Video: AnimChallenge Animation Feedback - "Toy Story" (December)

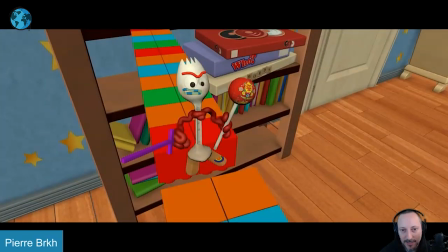1392s
the only thing here is that like
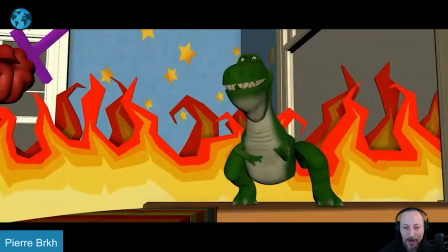1396s
the sound is so good i know this is weird to now comment on the sound design it's
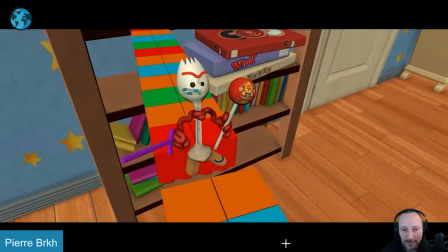1404s
all taken from the movie but then here it just feels like too much of a separate sound included there's something where that sound feels a bit more complex like
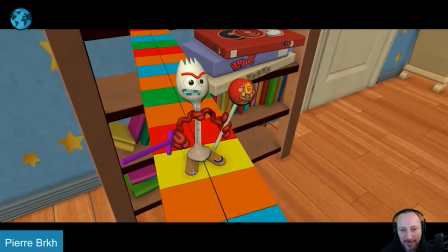1416s
you can might as well pretend that these are rock sound how it drops off and maybe this is extra extra super picky where that doesn't just pop like go straight down but kind of has a like a pop and kind of pretend it's a bit more like one angle down for some asymmetry
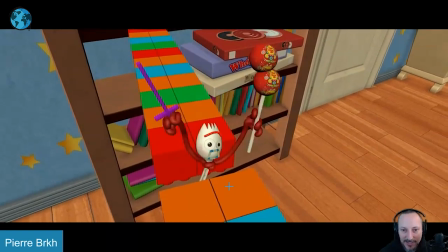1432s
and complexity i don't know is super picky but and this i think we have a multiple
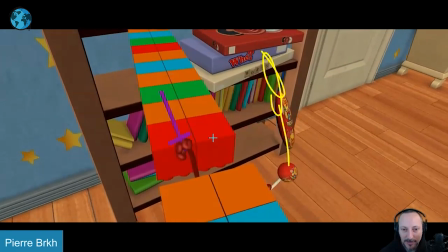1439s
it gets kind of lost with the complexity there and i think maybe there could be something in the eye stretch potentially i don't know to me it feels like you want to bring that arm and lollipop up here and not
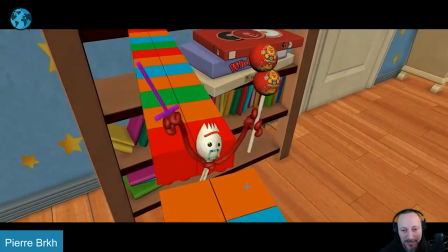1454s
out this way it feels like an extra swipe there oh it's kind of picky but
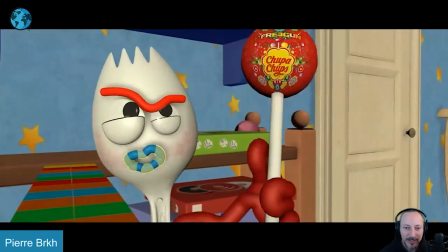1459s
that is that it's really cute i love this whole setup the idea is great i love those flames
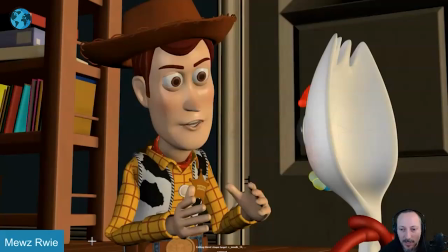1464s anyway that is the hot nicely done thanks all righty there's sound here let's play this in full well i was just wondering because i couldn't
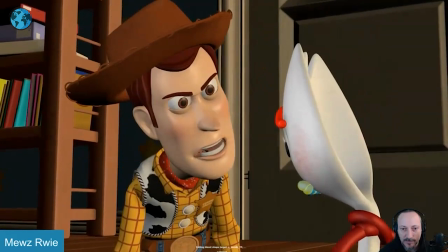1472s figure out why you would throw home when we've got a two-run lead you let the tying run get on second and we lost the lead because of
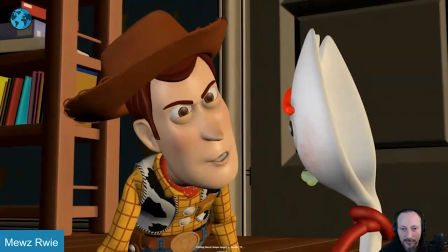1479s
you now you start using your head
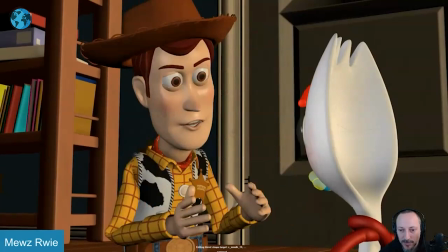1482s
all righty some really cool stuff here let me bring down the uh the voice just a tad so first of all there's some really good
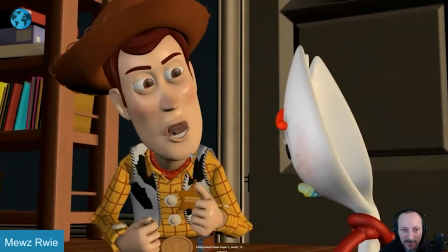1489s
intensity especially through here I like that you got that
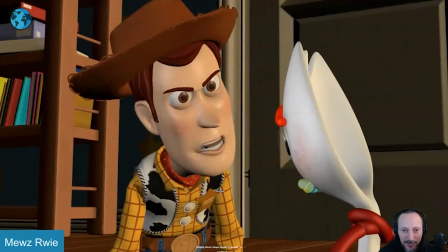1494s
tilt in the head just that that whole body attitude there's a
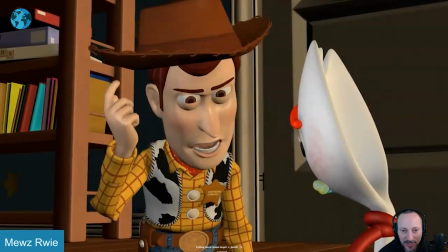1499s
really good head shake I like that gesture here with
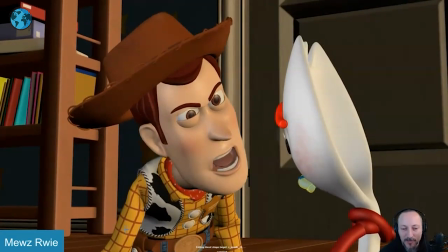1506s
all of that that's all really cool but I would deviate from the reference
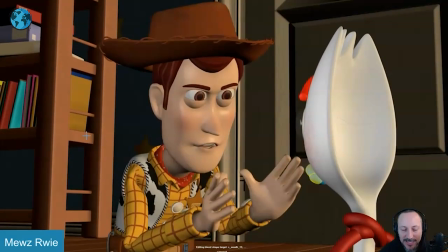1510s
and the reason I'm saying reference is because this is a league of their own and it just like
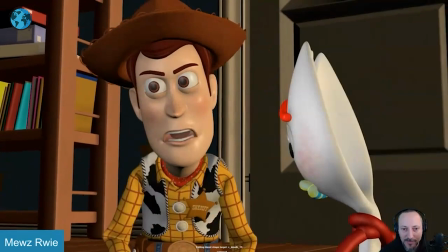1515s
the general moves feel a bit referencey as in it's a bit
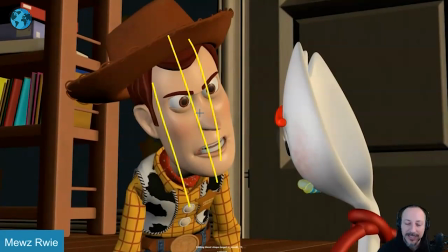1520s
stiff and even though i like you know there's a certain intensity with the stiffness i get that especially
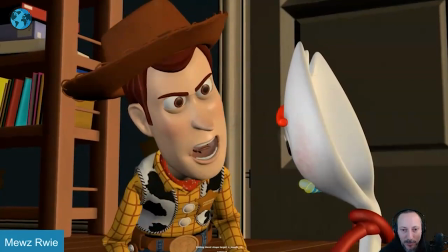1528s
through here that especially that that pull down with those arms how he got the tension here and the wiggle in the hat
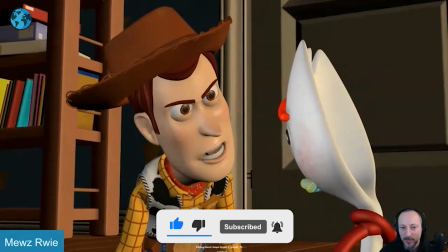1537s
is really neat it's really nicely um you know looking at the reference really nicely incorporated in there but then it's just
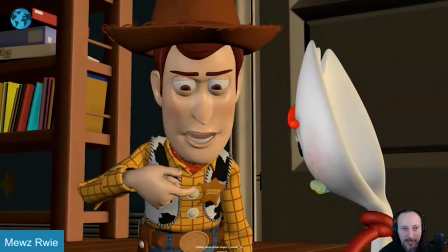1545s
kind of that it just feels very referencey now i say referencey hold on let me just show you what it is so here's the original there so
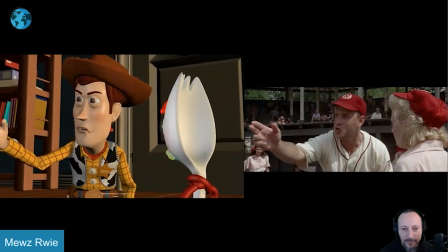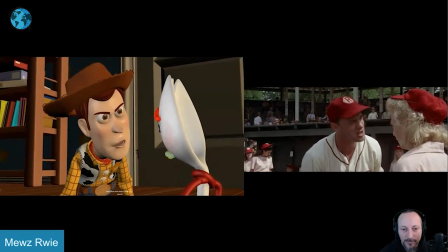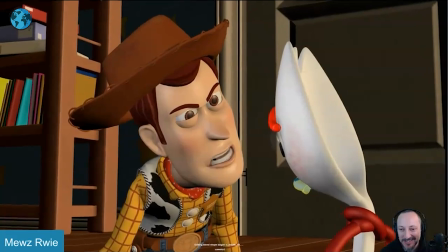1566s
we're we're matching uh sounds sorry it's not i wasn't exactly precise in all this but you can see how closely you stick to the
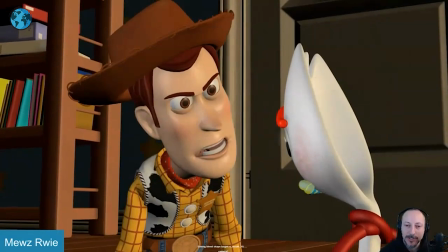1574s
reference so i think that as an exercise is fine the problem with sticking so closely to the reference from someone else an established actor a you recognize the scene like I recognize the scene, I recognize these are acting choices by someone else. And it's not something that is as original as it could be.
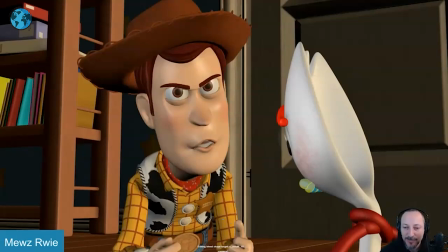1591s
Let's pretend, though, for anybody watching, this is the reference that you shot. Like, this is what you did in terms of acting.
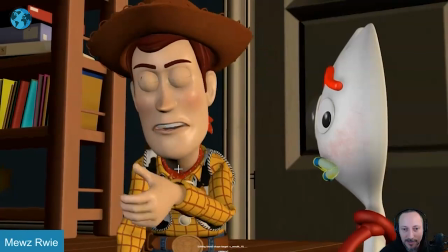1597s
I would still loosen up certain things. Especially when you have moments like here.
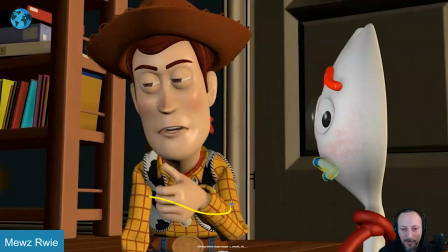1603s
You got a big arm movement where I would loosen up the chest.
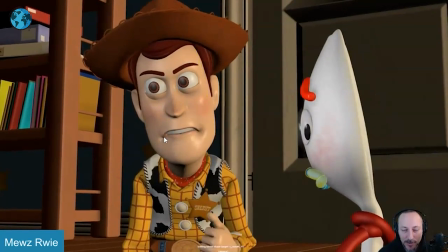1611s
and then we've there's a lot of there are a lot of moments but because the head is so so strong and stiff this might work in live action
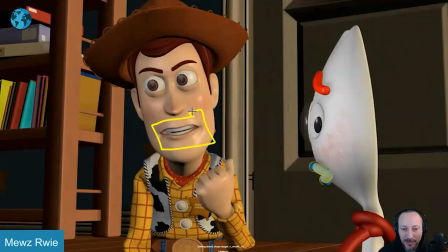1618s
but then in cg ends up being kind of ventriloquist thing of there's a lot of movement in here but nothing is connected to the head so it says we we i will bring down the head a bit and up really to that that that jaw movement all that that anger that energy in the voice has an effect on the head even here
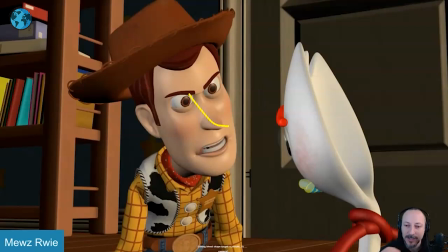1638s
lee could be more lee kind of caricature those moments stylize that where you have a little bit of a move up and turn in the head that's
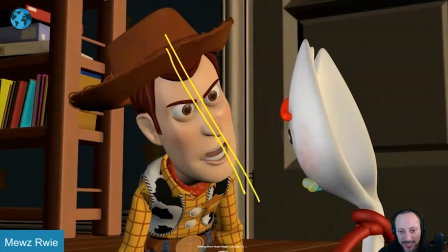1649s
really nice again like i said the tension there but he also kind of rests in that line a lot so it could be you start here
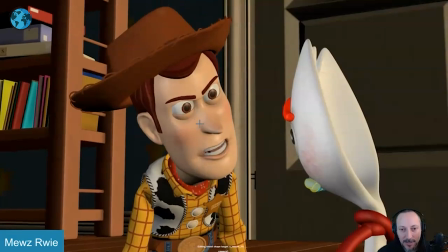1657s
and at the ends it's slightly more turned with a slight you know in y in a slight more roll to the side so it's a bit more of it squeezing the head that's
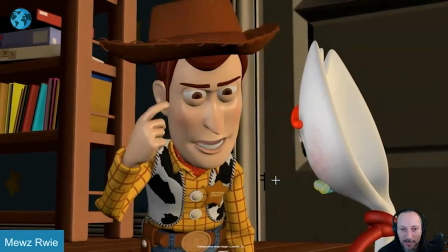1672s
i would probably get
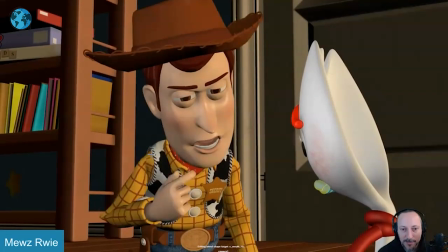1677s
out a bit more to the left get away from the mouth a bit it's
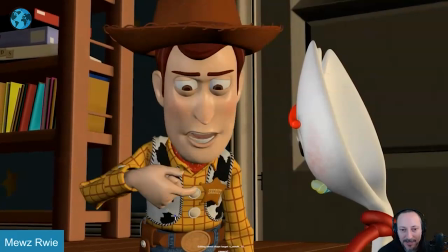1683s
really nice though because you can tell that's you know it's a good active where you have the gesture is not super tight with you it's more natural like the way
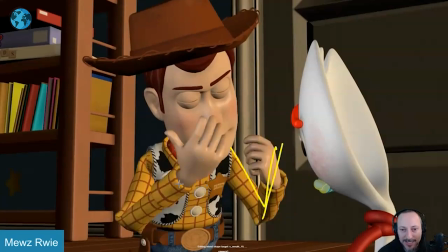1690s
like when he goes up and everything again i would stylize that and give maybe this arm maybe lower just not cover the face
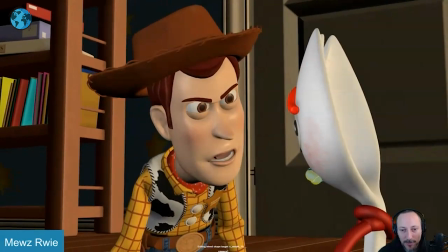1696s
too much and
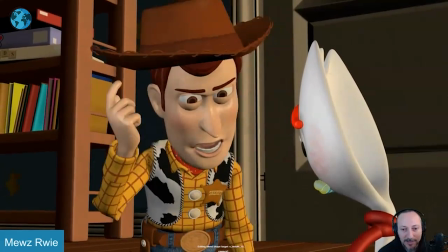1700s
then when he goes here and we lost the lead i would bring up the root a bit just like little things where we're not so stuck and
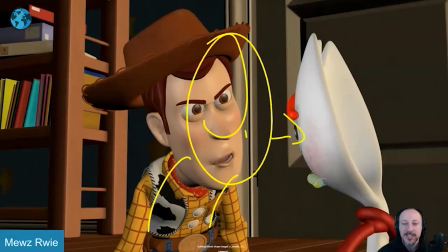1708s
with that push it and get more in his face it's because of you it's because of you move that that body forward maybe hunting a bit more the root forward again closing the gap here and
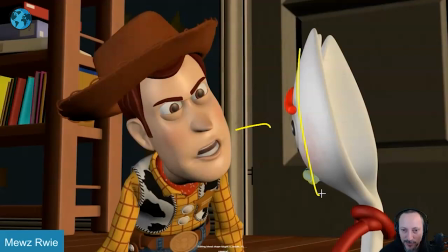1721s
then even though it's like you got to do this again it's in in the character's face at that point you could potentially go up
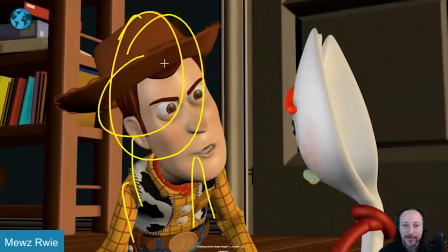1729s
get to break from the reference straighten up and like because he's done arguing you're telling him now go do this it's always like mentally he is now disconnecting from that character and i would use that again for contrast so we're not constantly in this pose
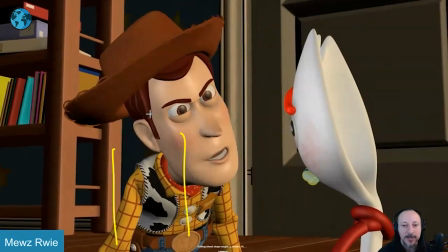1742s
so when he's done here straighten up and you know stronger higher there's also visual hierarchy then i'm higher than you now do your job
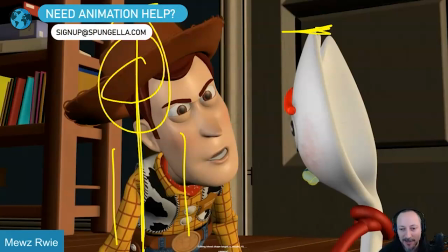1751s
type of thing so to me I would kind of tweak it like that to get away from the reference other than that it's really nicely
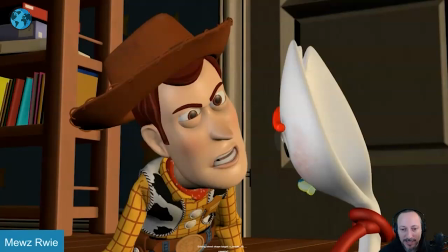1757s
incorporated from the reference like I think like I said those moments are really really good like there's a lot of good tension there but just don't stick too
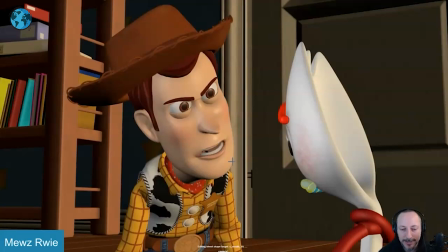1764s
closely but generally I would try to um for an exercise it's good but for your own shot for a
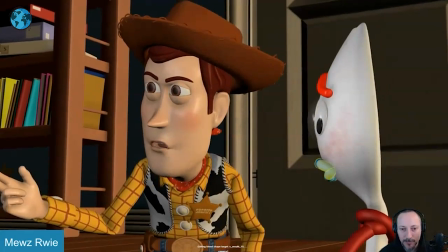1770s
real kind of use your own acting choices um to to put that into a shot like that all right thanks
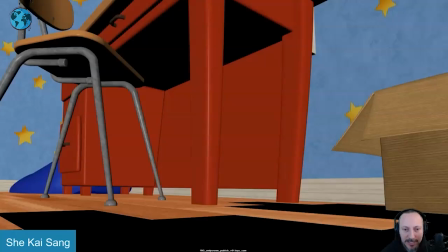1776s
all righty this one has sound let's play this i
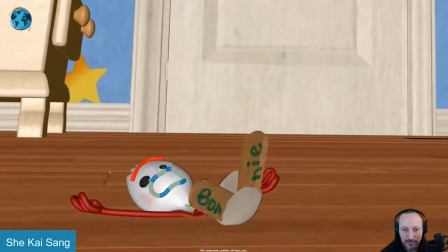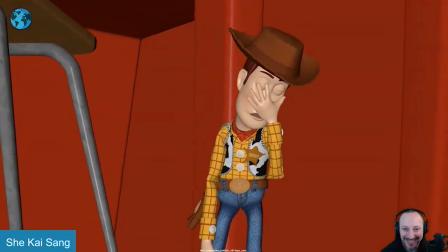1790s
just like it's very quiet quiet sounds i just thought i know it's a fan of face
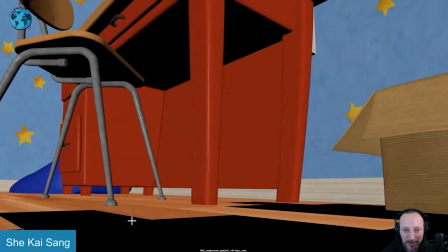1796s
slaps and stuff anyway so the couple reasons why i want to show this one a
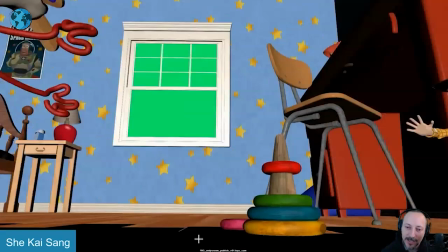1802s
i like the cameras in like generally it has a nice handheldy
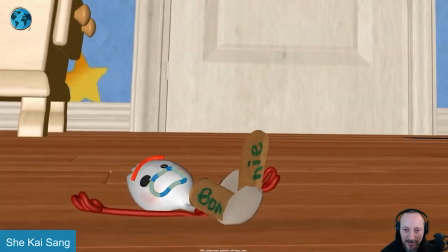1807s
loose feel with kind of a reframing there and then
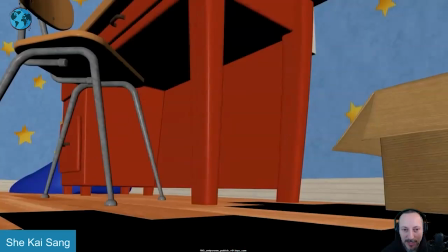1812s
over there that being said as much as a lot of cameras the camera moves it just feels a bit almost too much where it's almost distracting
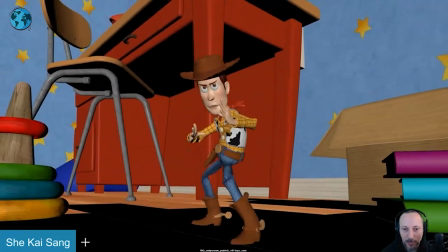1820s
so if i go one by one this is all cool with the actions the only thing i would say is that it's always tricky when you do
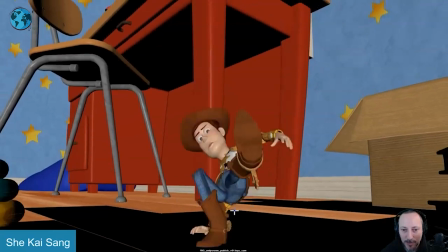1826s
things straight towards camera because you get it flattens everything we don't quite see the line of action especially towards the end here you have a bit of a muddy silhouette
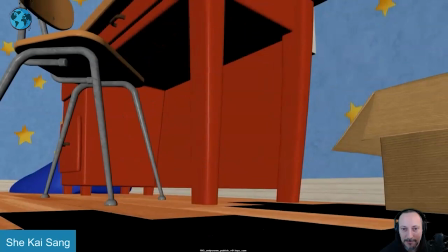1835s
i think this could be something where he might where is he coming in here starting here even here